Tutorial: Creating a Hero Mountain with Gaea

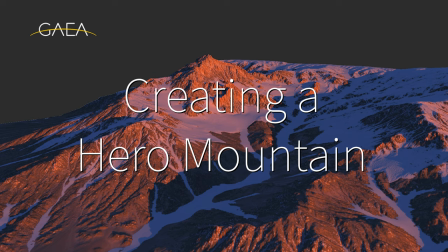Having a snowy mountain peak in the background is something that
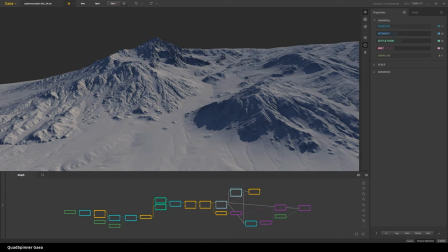almost everyone who creates digital environments will come across every now and again. Often it is a great set piece to show just how large the scale of something is or often it'll be like the big pinnacle that,
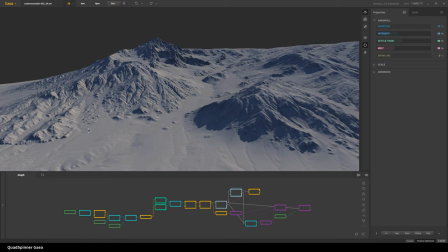you know, is part of the story. and you have to create basically a somewhat lone mountain peak. One of the problems is mountain peaks are rarely just lone.
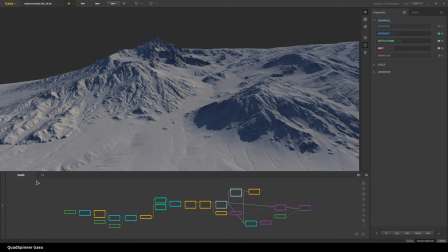We have great examples like Mount Fuji or Kilimanjaro, but again, normally mountains tend to be part of a larger system. And sometimes even when they're not, you do want to portray them a bit better than just a single lone hero mountain
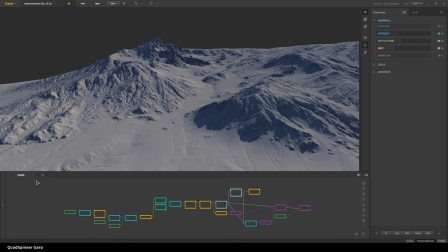Because certain types of erosion and other things that people want to show, like making your mountain look utterly epic with all these rugged features, they tend not to happen that often when they're just by themselves.
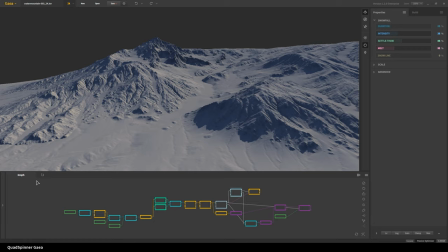That's why the most impressive mountains are found on some of the most dangerous mountain chains. And, you know, it's not always just visible everywhere. Anyways, that's beside the point. The point is, if you want to create a realistic hero mountain,
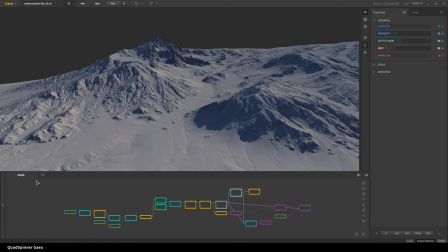it's better when it's part of a slightly larger ecosystem for many reasons. One, as I was just rambling on about, it's more realistic. The second is, then it gives you a few more options for composition as well, because that way you don't have to worry about just a single mountain.
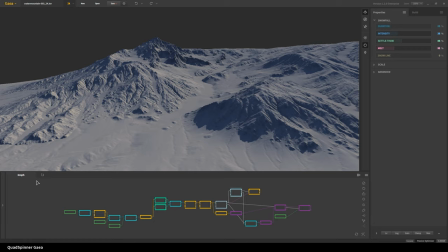And the third is, maybe in some ways the most important one, is scale. scale is easier to show when you have reference points in between the the final object and where you are and you have to do and you have to create
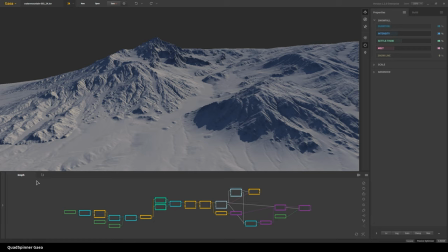like many many layers to have an impressive mountain look really impressive without just stretching it vertically that's another thing don't ever do that don't ever ever ever do that if your mountain doesn't look realistic and majestic
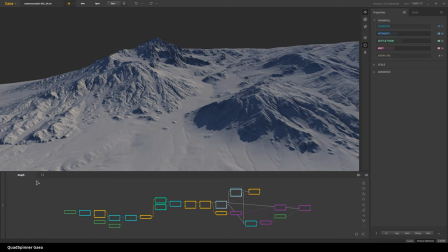with 2500 meters it is not going to look more majestic just because you raise it to 6000 meters but anyways that's beside the point again so going back you want to have a scale reference and instead of
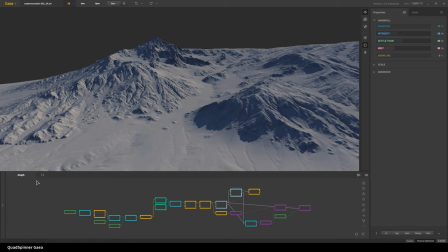you know forcing a lion or a person or something in the frame just by having great reference points in between just naturally will help convey the scale like here you see the immediate foreground and then a bit beyond and a bit beyond and a bit beyond and it's kind of like in real life where your eye just starts looking up
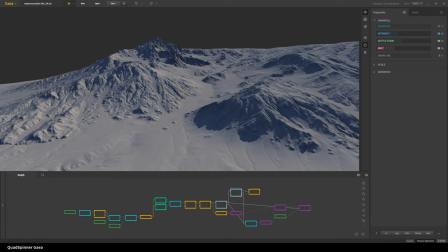towards the mountain and you realize just how huge it is is we want to replicate that sense of scale and epicness without resorting to cheesy hacks and shortcuts so to do that we're first going
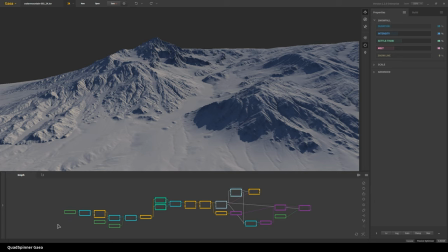to use a few cheesy hacks and shortcuts but they're not about um the outcome they're more about the construction and the way we start is like always
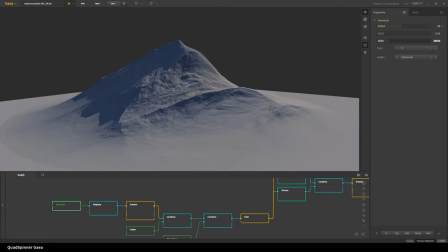with a mountain so i'm just gonna zoom out a bit and it's
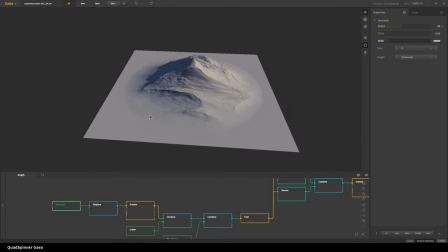a typical mountain i when i created this i really did not care what
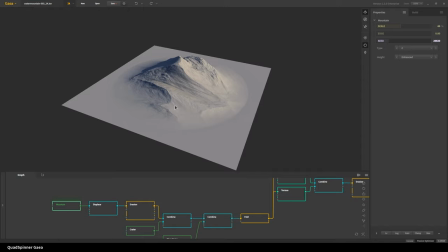shape it was um i think i played with the seed a little bit to get this it's fine it's it's again doesn't need to be that impressive
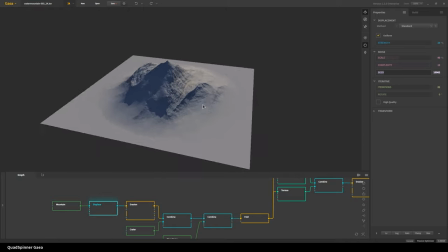that was displaced just to add a little bit of breaking to the pattern and then wrote it so that it looks nice and mountainy.
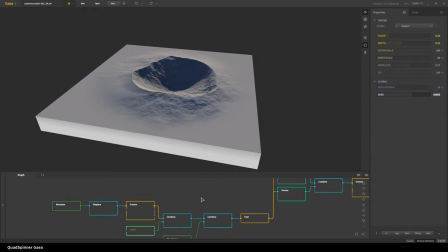Then bash it together with a crater. So I just created a simple impact crater. Again, just defaults mostly.